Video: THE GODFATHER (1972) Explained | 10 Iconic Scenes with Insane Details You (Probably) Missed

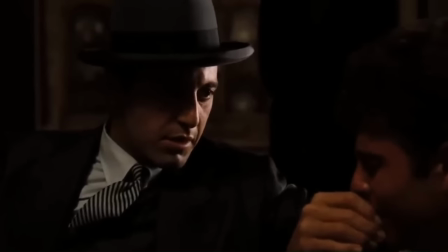[8:15]
This small detail symbolizes that he's hiding something.
Don't be afraid, Carlo. Come on, you think I make my sister a widow?
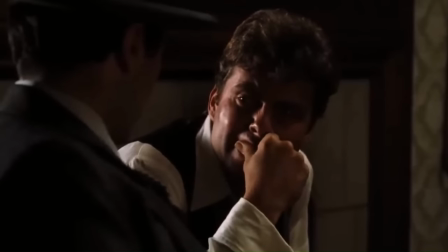[8:23]
And we all know what happens to Carlo.
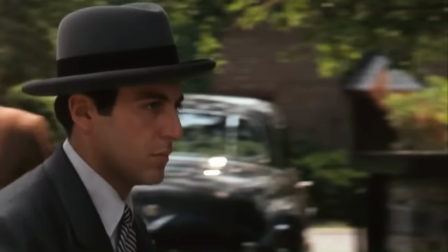[8:27]
The Godfather is widely regarded as a masterclass in lighting and shadow. They are used throughout the film to subtly show the emotion of characters.
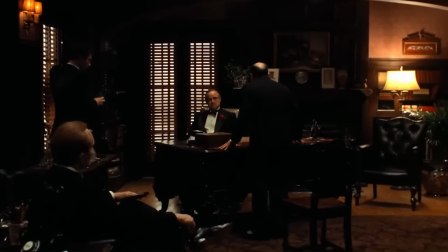[8:35]
For example, in the opening scene, Vito is sitting in a dark, shadowy room, which symbolizes how the mafia operates in secrecy and darkness.
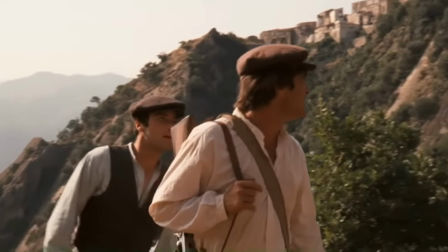[8:43]
When Michael is in Sicily, he's often shown in shadow, indicating that he's in hiding and in danger.
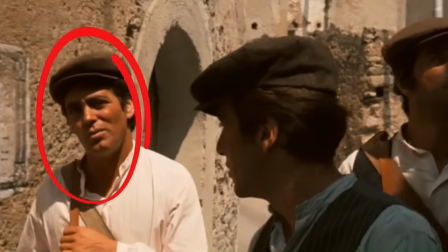[8:49]
Take a look at this shot. Notice that Kahlo is in full light.
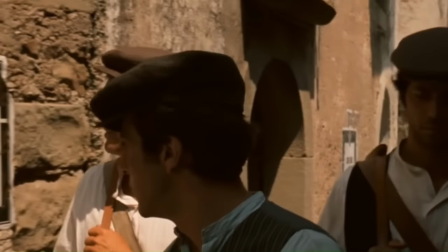[8:52]
He's not hiding anything, but Fabrizio is in shadow like Michael. maybe he's hiding something too iconic
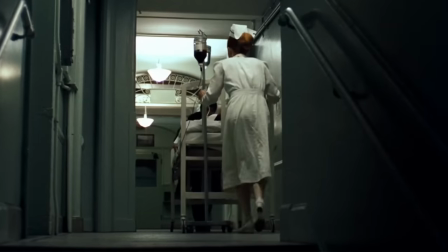[9:01]
scene 10 behind closed doors the film uses doors and doorways to create tension and signify relationships
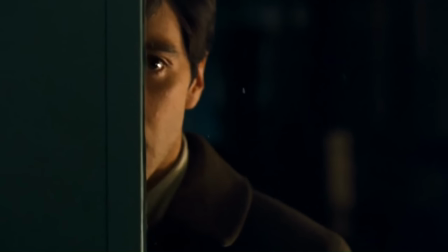[9:07]
and power dynamics many key scenes are framed through the use of doors but perhaps the most famous is the final
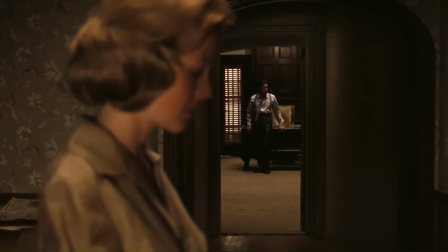[9:14]
scene michael lies to k before being greeted as don corleone by his capos casey
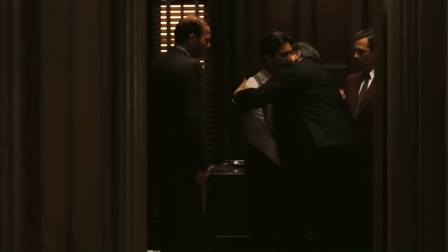[9:20]
is this and realizes that he's lying this door represents the separation between Michael and Kay,
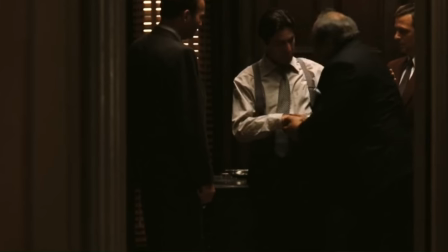[9:25]
as well as the secrecy and isolation necessary for him to maintain his power as the new don of the family.
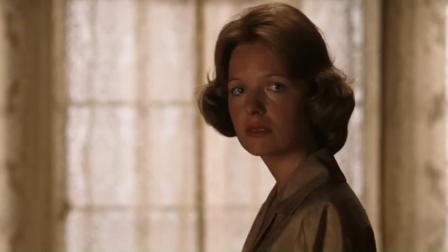[9:31]
Doors are so significant in The Godfather, that the last thing we see in the film is a door being closed on Kay.
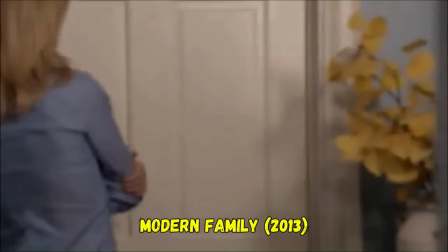[9:37]
This iconic shot has been parroted in The Simpsons, Modern Family, The Office, and perhaps most famously, Seinfeld.
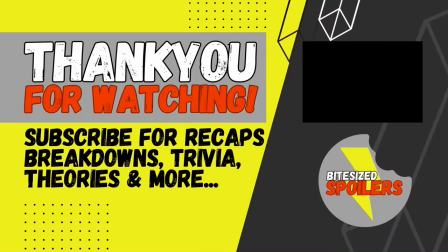[9:44]
That's all for this video, let us know your favorite scene from The Godfather in the comments, thanks for watching and don't forget to subscribe, we'll see you in the next one.